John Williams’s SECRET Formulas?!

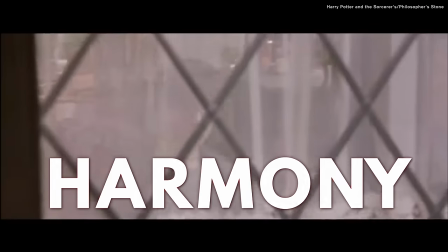4:07 Here's Hedwig's theme from Harry Potter,
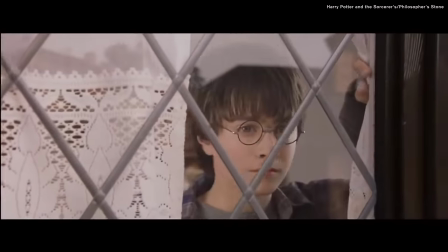4:10 which could be a very normal-sounding waltzy theme if it weren't for a special twist in the chords.
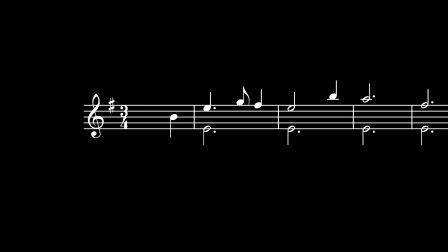4:17 This is what it would sound like just by swapping out one chord with something more generic like a five chord. Just by changing that small little detail, the character of the music all of a sudden changes. Now we have way less mystery. So here what John Williams is doing is instead of going from one, five, and back to one, he's substituting that V chord with this at first, which is kind of a B major 7 plus sharp 11.
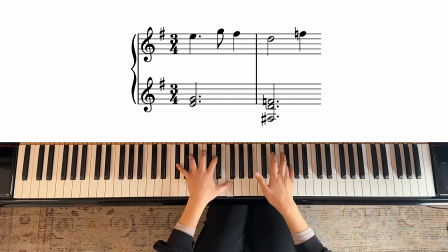4:52 And then later on he goes D minor over F sharp, which is quite dissonant. And there's also no convenient way to analyze both of these chords. Another classic move of Williams is the chromatic mediant.
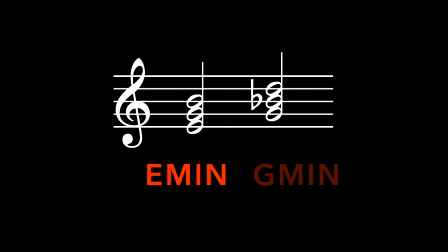5:06 You hear this when E minor goes to G minor. To simplify what a chromatic median is, you just take two chords that have the same quality major,
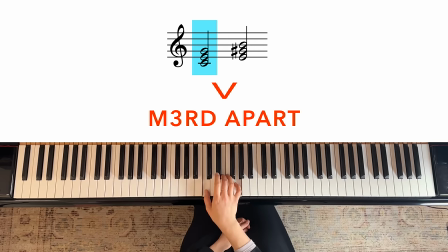5:20 major, and place them a third apart. So a major third apart, or a minor third apart. You can use a chromatic median in so many different contexts.
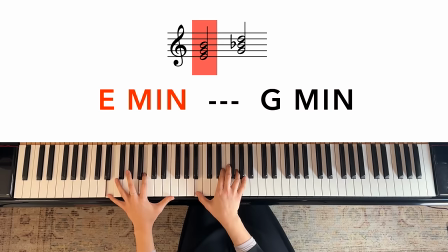5:35 And you can do this with minor chords as well, the way John Williams does it.
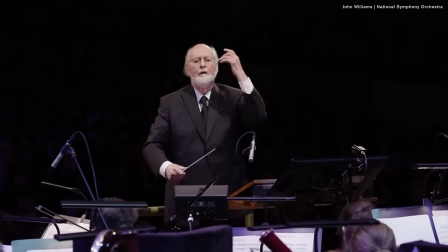5:42 Immediately this sounds like it would be in a movie. We also find chromatic medians in the Imperial March from Star Wars.
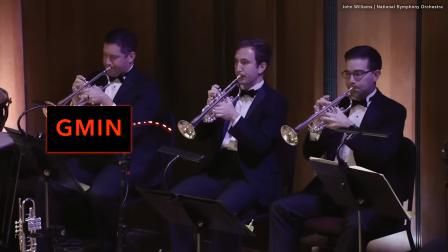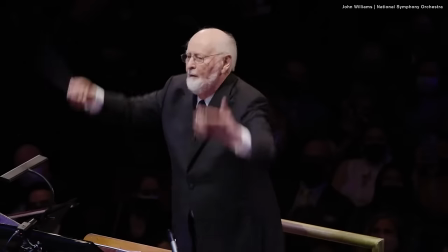5:58 Here, the character is much more imposing and stately than in Harry Potter for a few reasons such as the held back tempo and the snare drum.
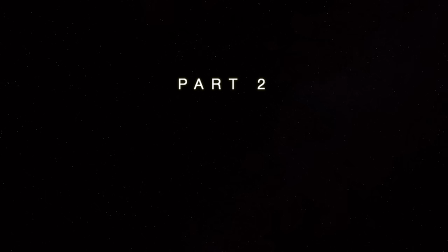6:10 This brings us to the next point, part two, setting the tone.
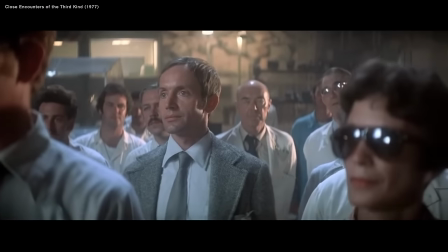6:15 Something I find incredibly impressive about John Williams' music is his ability to immediately set the tone by grasping the character, the atmosphere of the scene, and translating it to a specific color in music.
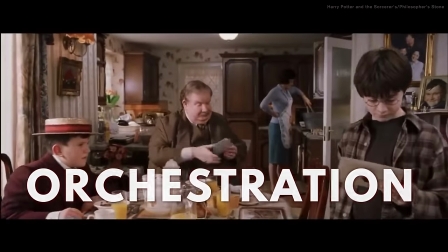6:30 He primarily does this with orchestration. Subtlety is not the name of the game here.
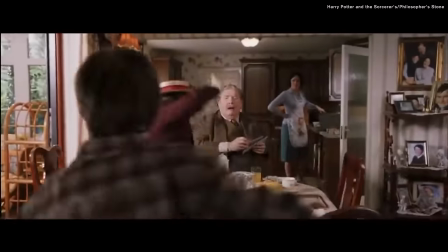6:36 Notice the quick shifts in mood in the following scene from Harry Potter and the Sorcerer's Stone.
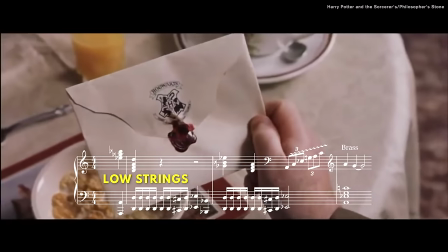6:43 We have low strings to match the indecent nature of Harry's relatives,
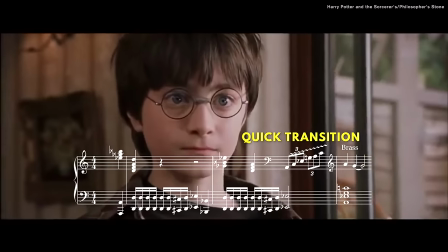6:49 and a quick transition to Harry, hinting at something mystical in the air.
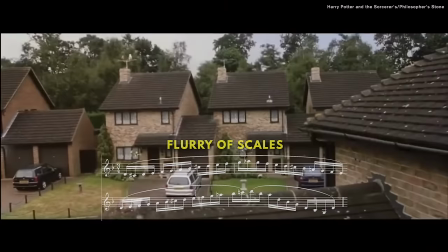6:54 Now we switch to a flurry of scales and chimes to match the flight of the owl, and notice that the theme is played by the horns,
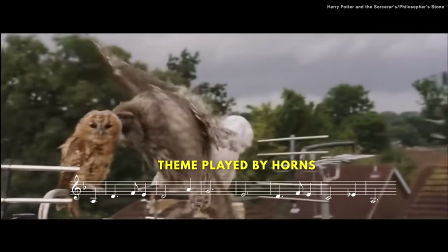7:00 which provides a more majestic character to signal the grand and magical world of Hogwarts.
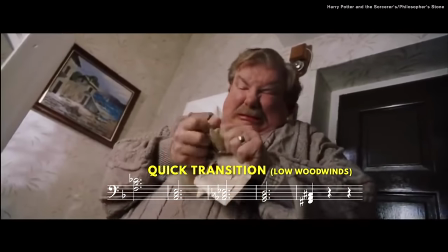7:06 And then a very quick switch to low and ominous sounding woodwinds. Now here's something that gave me extra insight.
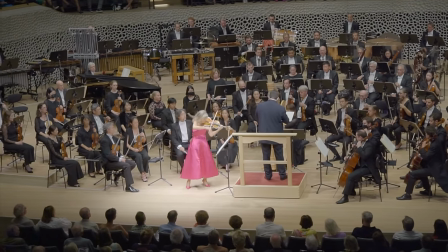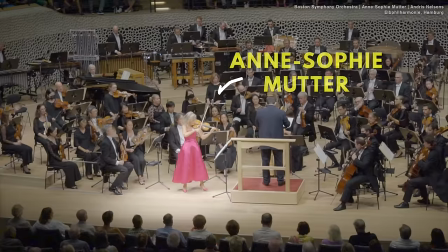7:19 What you're hearing is also a piece by John Williams performed by Anna-Sophie Mütter at the Elbphilharmoni.
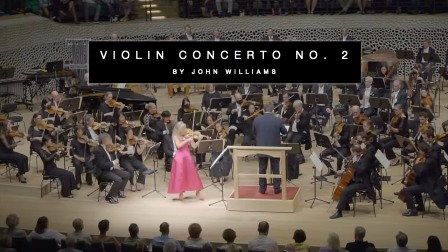7:27 This is his violin concerto number two written for Mütter just a few years ago and what
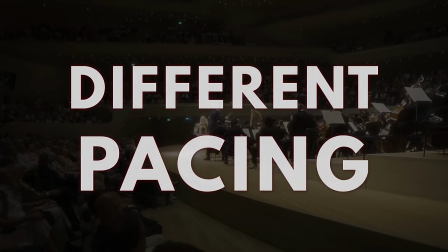7:32 stood out to me is just how different the pacing is compared to Williams's movie scores.
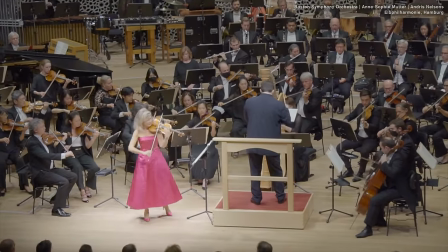7:37 Here the main character is the violin and the music itself.
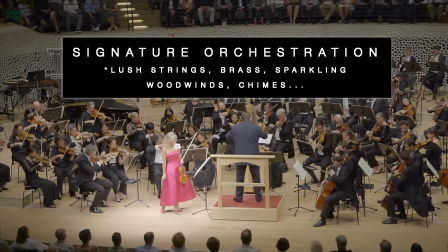7:43 We still hear signature bits of orchestration and soaring melodies
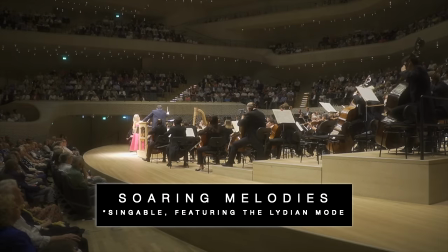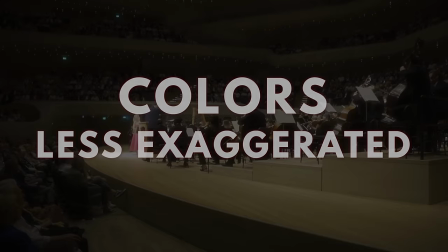7:53 But the colors are less exaggerated
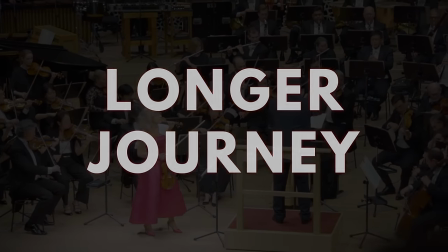7:56 His transitions are more subtle and the piece takes you on a beautiful longer journey while including a lot of space to wander
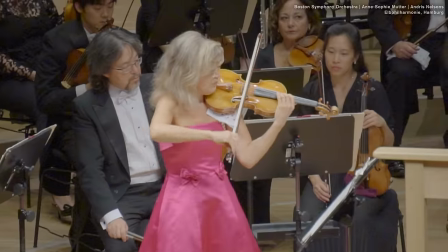8:07 One of the primary differences between classical music for the concert versus classical music for film is the pacing.